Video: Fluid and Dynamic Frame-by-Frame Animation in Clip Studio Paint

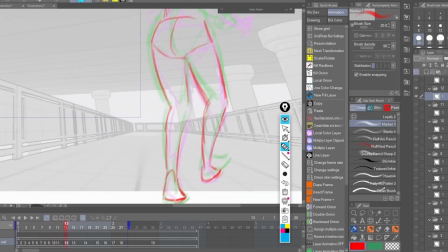(12:14)
And I always kind of compare it to driving, you know, if you're really thinking about, okay, I'm going to put my foot on the gas, I'm going to turn here and there, you start to drive
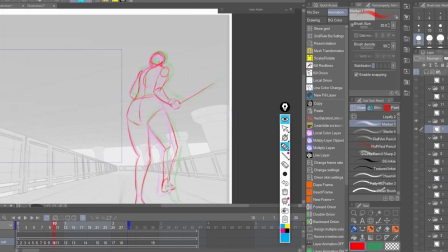(12:23)
really anxiously and self-consciously. And I find with drawing that it's best if I keep like part of my brain a little occupied with something else, so,
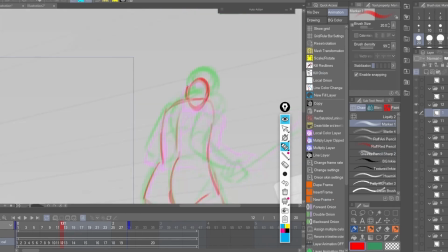(12:33)
you know, the muscle memory will just kick in of all the studies I've done,
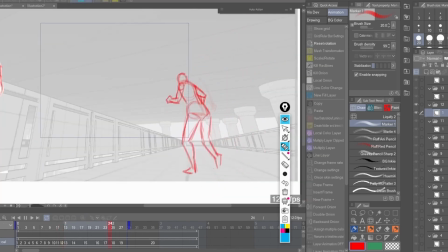(12:38)
and I'll just draw.
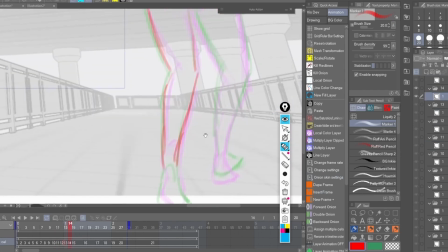(12:40)
And then later on, you know, you can always fix, you know, I usually end up, if I do like a character design, I'll just draw it all on autopilot.
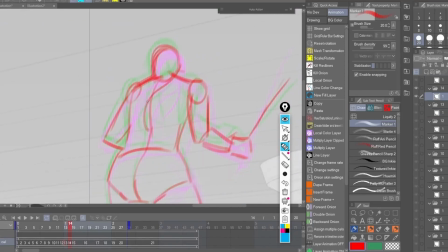(12:48)
Well, not autopilot, but in a flow, and then look at it later and make corrections.
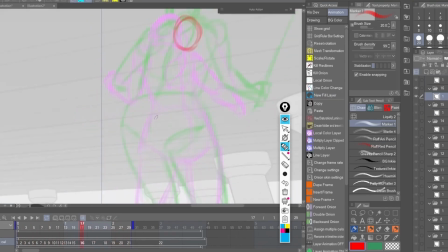(12:55)
I find that to be the most efficient way, for me at least. It might be completely different for you. So here, adding in-betweens. That's basically the process, you know. It's this
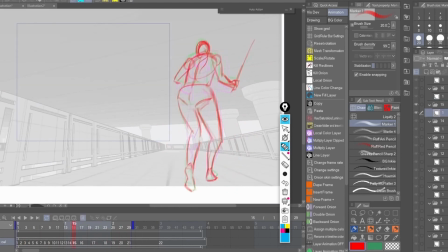(13:12)
sort of straight ahead compared to more story poses, just straight ahead of like walking or jumping,
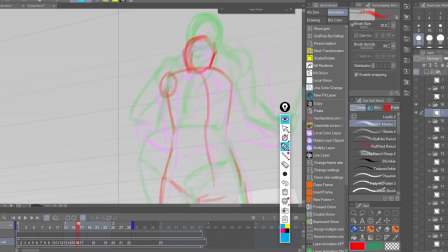(13:21)
and then fleshing out the timing, and by playing it many times, fixing it, and then just adding in-betweens,
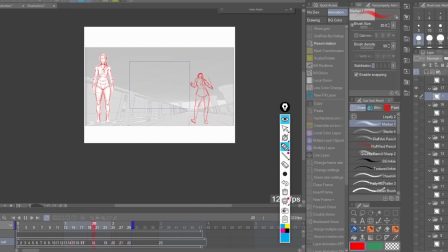(13:29)
and that's it. That's basically my process.
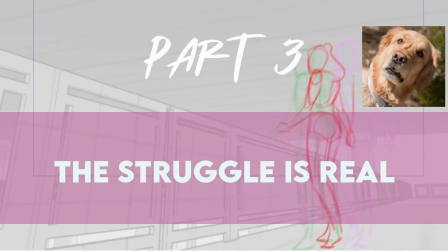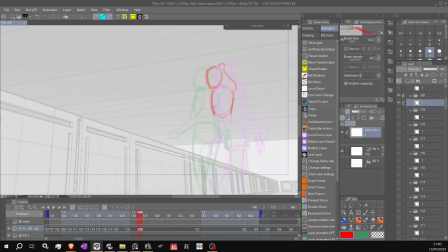(13:37)
And so using the same workflow, I just went through the animation in the same way until I hit a wall. And I had this idea of after she ducks down at the railing and gets back up when she thinks it's safe,
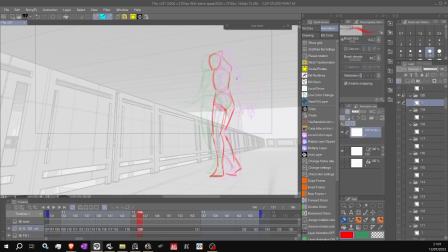(13:52)
and she's decided to attack her target, she does a few steps back, sort of collects herself before she jumps over and goes, yeah! But when I just, you know,
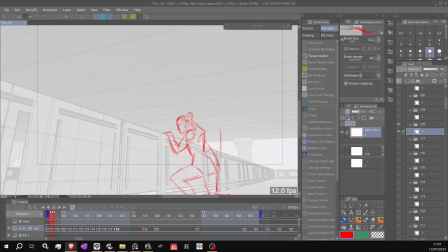(14:06)
I thought I'd just do a walk in reverse and that should work, but of course it didn't. As you can see, it just looks like a weird dance, you know, like she's doing a shuffle dance.
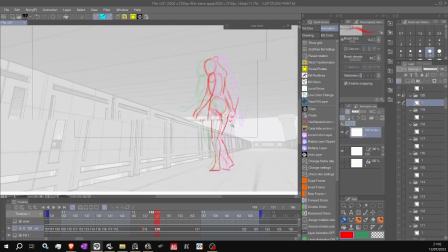(14:16)
It just looks really weird. And this happens often when, you know, you think you've done everything, you've seen everything. Nope. You run into something that, you know, you have to look up.
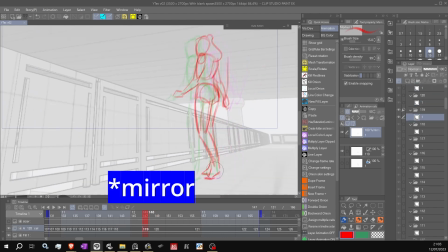(14:29)
So I ended up, you know, just going to the window and just taking a few steps back and seeing, you know, how it would look right.
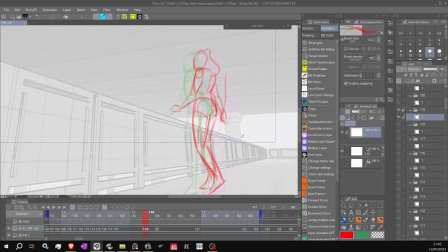(14:36)
And I noticed that, well, you don't raise your knee when you're stepping backwards. You put your foot out behind you and then shift your butt over it, shift your weight over it, and then pull your other foot under your butt and maybe stick it out again.
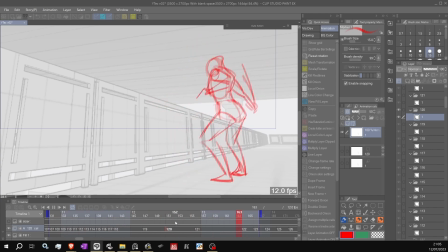(14:54)
because that's what walking is, you know, it's basically shifting your weight towards the foot that's already set to support it. So first foot, then butt, then other foot, you know, that's how I do it.
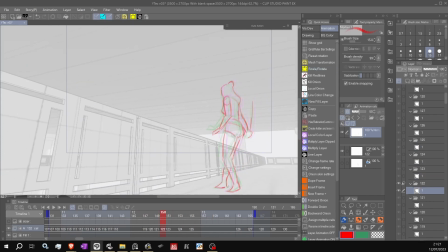(15:08)
So I fixed it and it worked and I could move on again.
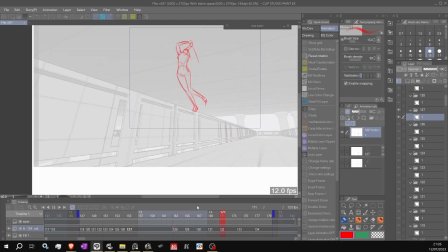(15:13)
But then I noticed that, you know, because I was so focused on the weight and the feet, that the arm just, you know, I just drew it in the exact same pose on every frame.
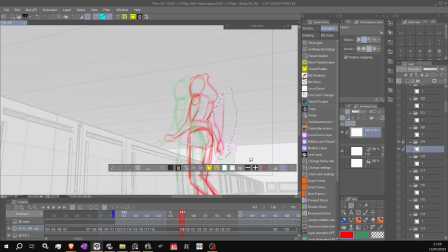(15:25)
So that just looked weird, you know, like she's just suddenly holding her arm really stiffly for some reason, while everything else is just moving naturally. So I had to delete all of those and redo them.
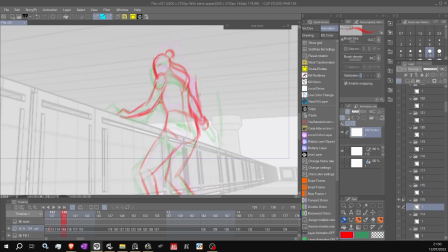(15:43)
And whilst I was drawing them back in, I once again kept in mind to get a sort of natural arc in there. Again, it's sort of more an S shape, with like the arc of where the hand and the point of the sword is, and dipping down
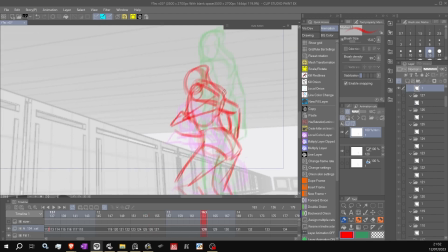(16:02)
as sort of the body becomes more relaxed, and coming back up again as the body tenses.